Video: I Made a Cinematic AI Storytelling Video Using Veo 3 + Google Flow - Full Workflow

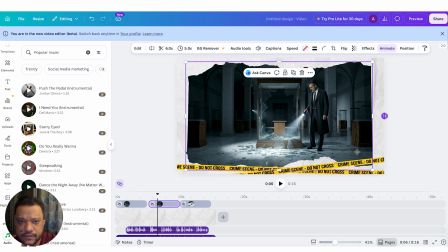735s
I will just adjust the angle of these videos so it will look more like a file cutout.
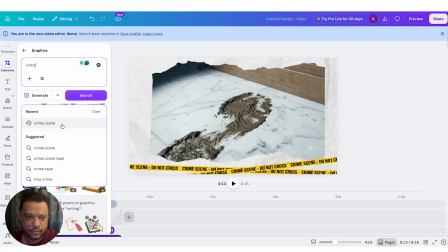745s
Now let me add some more elements. So for these elements, what you can do, you can download these elements from Google, Shutterstock, or some other web stock website, and directly import them as a PNG as well.
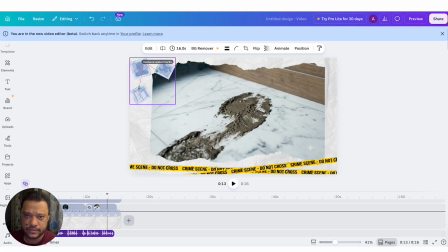761s
So those elements will look more premium and also set the perfect canvas for your overall storytelling video. Now as I added this images secondary element.
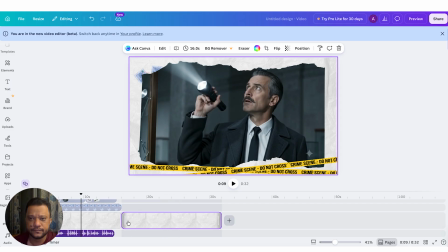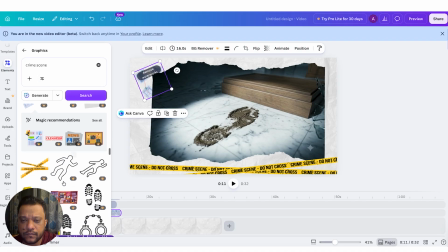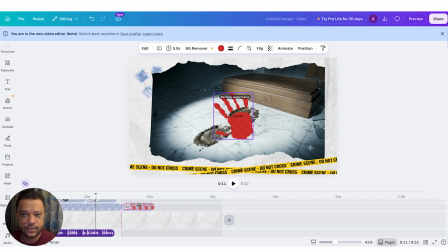787s
All right, I will add some other elements as well, something like this red uh,
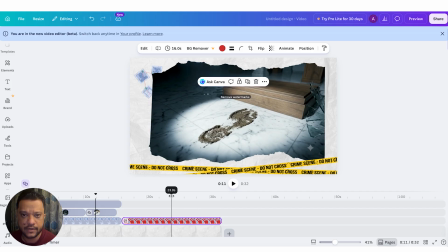793s
fingerprint or overall handprint. I will import
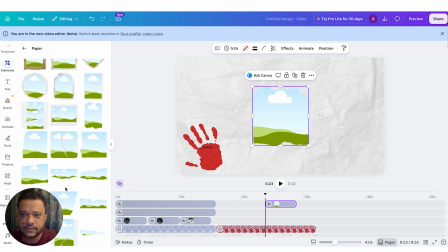801s
similar frame, but this time I'm going to select some different kind of frame for scene 2.
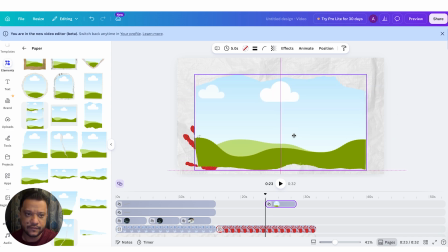808s
So it will create some variation from scene 1 to scene 2. So let me find out the appropriate space for that secondary element, and now I'm going to import videos inside that frame.
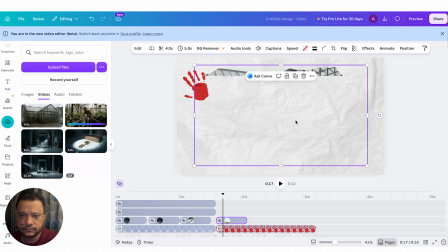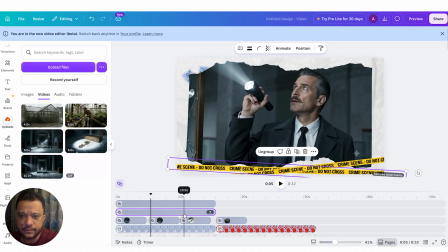827s
Now let me just duplicate the secondary element, and just I will change the spacing a little bit so it will bring some variation inside it.
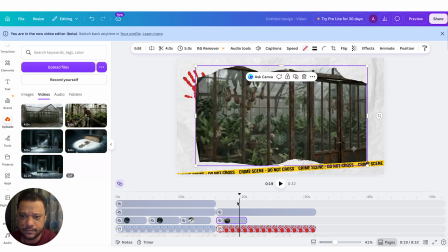842s
Now let me duplicate the shots and just replace those shots with the generated videos.
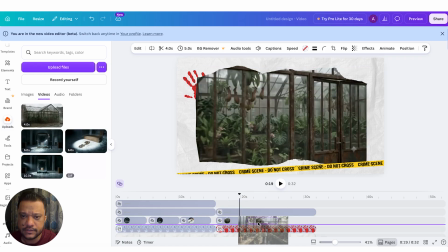849s
So it will get adjusted as per the required voiceover.
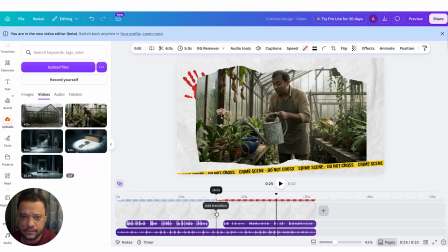857s
Now let me add some transition inside this. What I will do is I'm going to add this float transition.
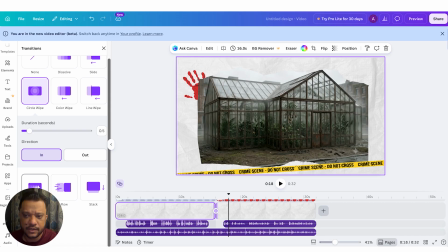864s
So from scene 1 to scene. Now let's see how's the output coming out.
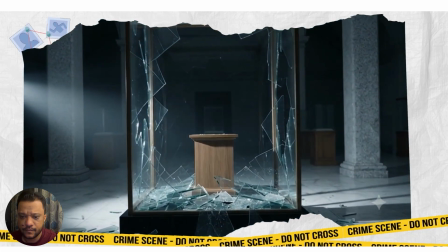873s The museum was locked, but the midnight diamond was gone. No alarms went off.
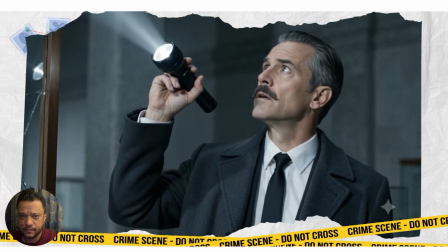879s The thief left only one clue: a fresh, muddy footprint inside the room.
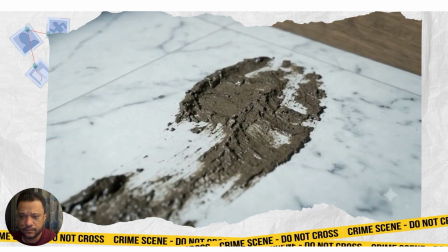884s But it hadn't rained in weeks. Detective Leo tracked the mud to the city greenhouse.
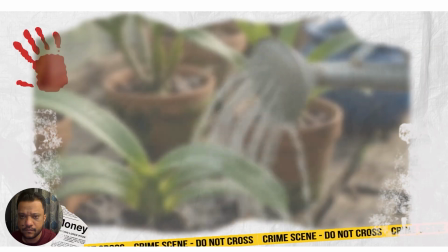893s Only one person had access to this rare, damp soil. Marcus, the head gardener.
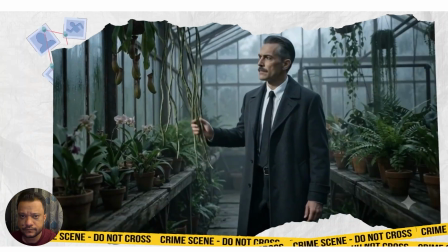899s Marcus claimed he was asleep all night, but his boots were still wet. Leo didn't buy the alibi.
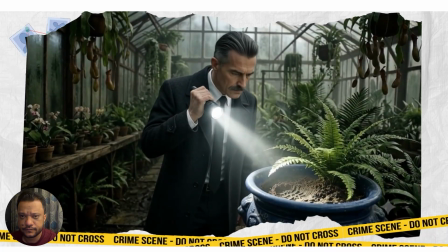906s He searched the greenhouse and found the missing diamond buried deep inside a flower pot.
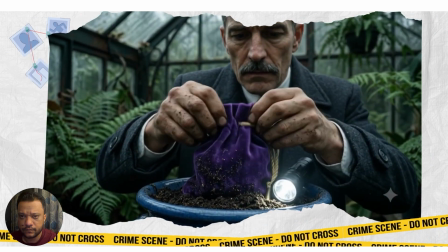911s The perfect hiding place, ruined by a dirty boot.
All right, cool.
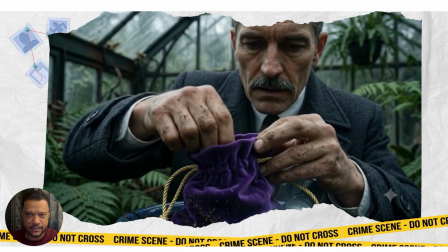918s
So as you can see, my overall video is ready, scene by scene. Those secondary elements are really adding value. Overall, videos are getting merged. Also, with the help of that canvas secondary element, my AI generated videos are looking a little bit more
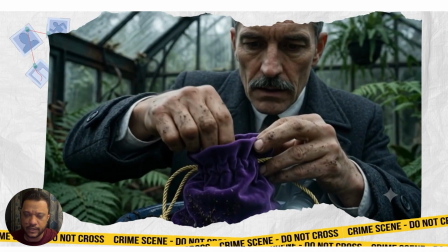937s
natural as it is creating mood and setting up the overall canvas for my story. So this is how you can create scene by scene videos using VO3 footages inside compose them inside a Canva and also add some voiceover using ElevenLabs and some Pixabay free music.
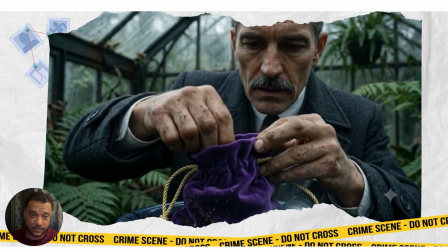956s
Don't forget to subscribe my channel and see you in the next video. Thank you.